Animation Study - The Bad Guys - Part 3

But if I was to then stop talking and dive to the side because of some reason, more likely you would go, what? And follow along with what I'm doing. The camera is similar. In these situations here, we're having a conversation.
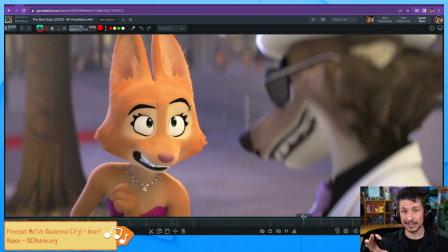4163s
We don't need to move the camera for every little thing that they do because we know that they're going to come back and keep talking to us.
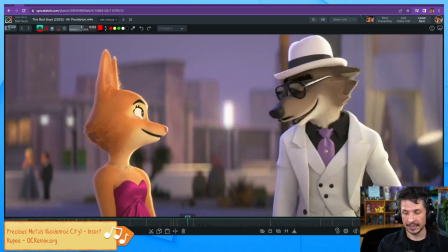4170s
They're not running away. Whereas with something like this is an unexpected move.
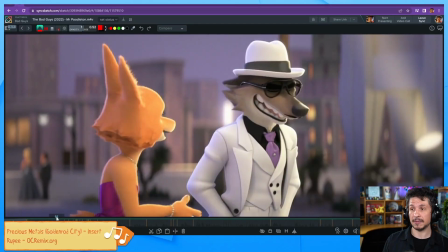4178s
This, if we were kind of just an audience member standing to the side here and watching this interaction, we don't know that, oh, they're going to lean in and try to pull away. So that's a moment where it's like, oh, something happened. And you can add that little camera move right in there. That's one way of thinking about it.
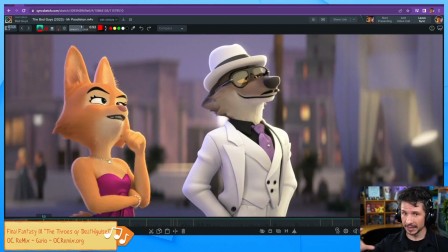4197s
Camera moves and composition, there's so many variations and there's so many meanings behind it that you could have a camera move in a conversation if you want to tell a specific story about that conversation.
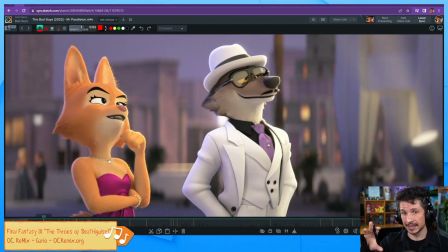4213s
So in most cases, you kind of keep it still because it adds too much motion. And let's see, when animating two characters in the same shot, do you recommend focusing blocking on the first character and then move to the second one, or work on both of them?
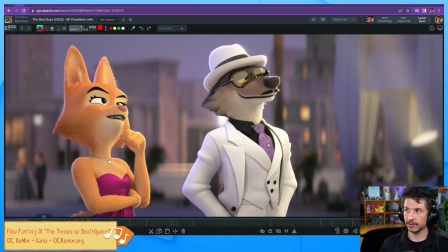4229s
I would work on both of them because, like we were showing here,
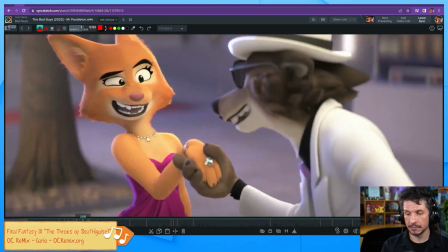4234s
a lot of the motions, even if they're not interacting,
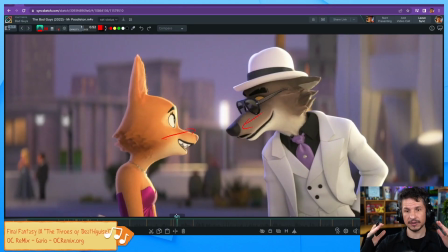4240s
the composition of it needs to work together. So for example, here, both characters are leaning in and you see really how their eyes, that line of action leads right there. We get a nice connection between the two.
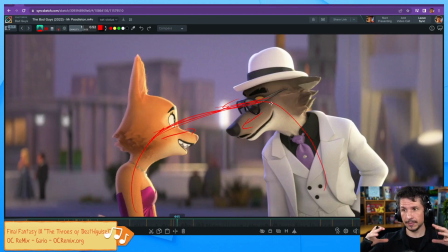4256s
And as you're posing these characters out, you need to be able to pose them as one pose. There's two characters, but it creates one pose that works together to create a composition between the two.
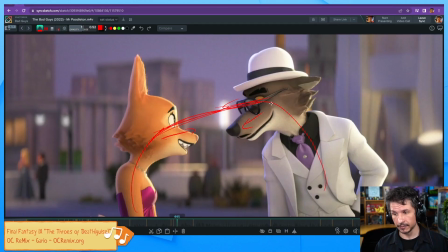4270s
If you just leave one character in a T pose, block the other one out, get all of that nice in place, then block out the second character, you might have to make some very big changes on the first character if the second character is too short,
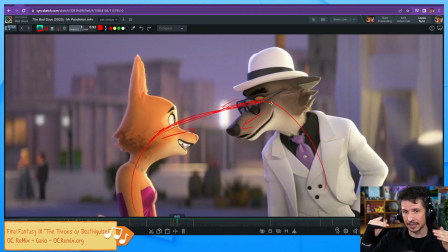4286s
too tall. You can't quite pose them to match the eye line. So you want to kind of work with them together. Now, with that said, it's good to have a focus. Which one should you pose first? And in those cases, it's usually the character who is taking charge.
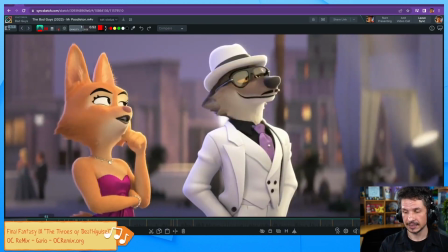4305s
So for example, if I was blocking this out, let's say this scene right here, I would probably block out Wolf
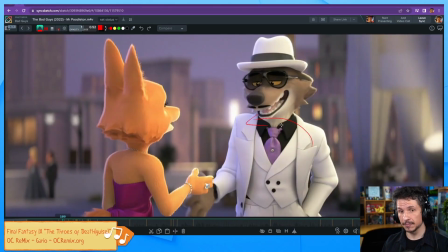4314s
first on one frame, then block the mayor in second, so that I have his motion leading the action.
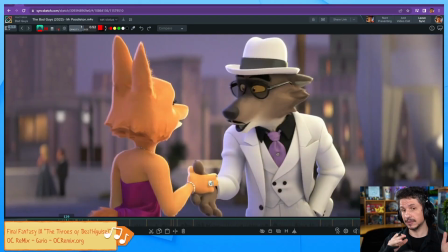4325s
So it's not just you do one character, then you do a second character, but also not just both characters evenly across. Sometimes you will focus more on one than the other per frame. The other thing that you don't have to do is block each character on the same frame, always on the same time.
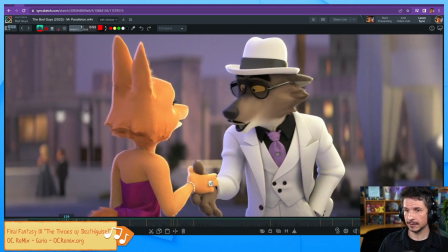4346s
This is kind of something I see a lot of students fall into, because when you first learn animation, let's say you have all your control curves on this rig here. You've got an elbow control right there. You've got your head control. You've got your body controls, all of that stuff.
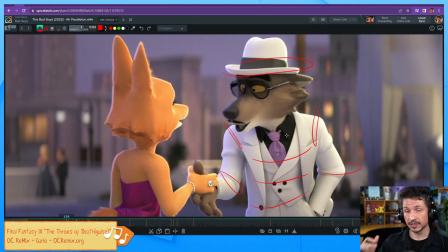4362s
When you're taught to animate, you are taught to key everything on every frame. So you take all of your head controls, all your body controls, all of that, and you set a key and you pose it out. This is for the pose to pose method. And the reason this is you don't want to just have one random thing moving,
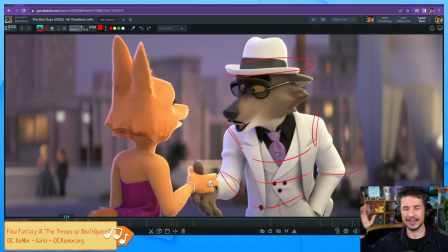4381s
like the elbow move, and then the head move, and then the body moves, and then the elbow moves again. It creates this disjointed, horrible mess that's going to be harder to animate later on. If you're using a layered animation, that's a whole other story.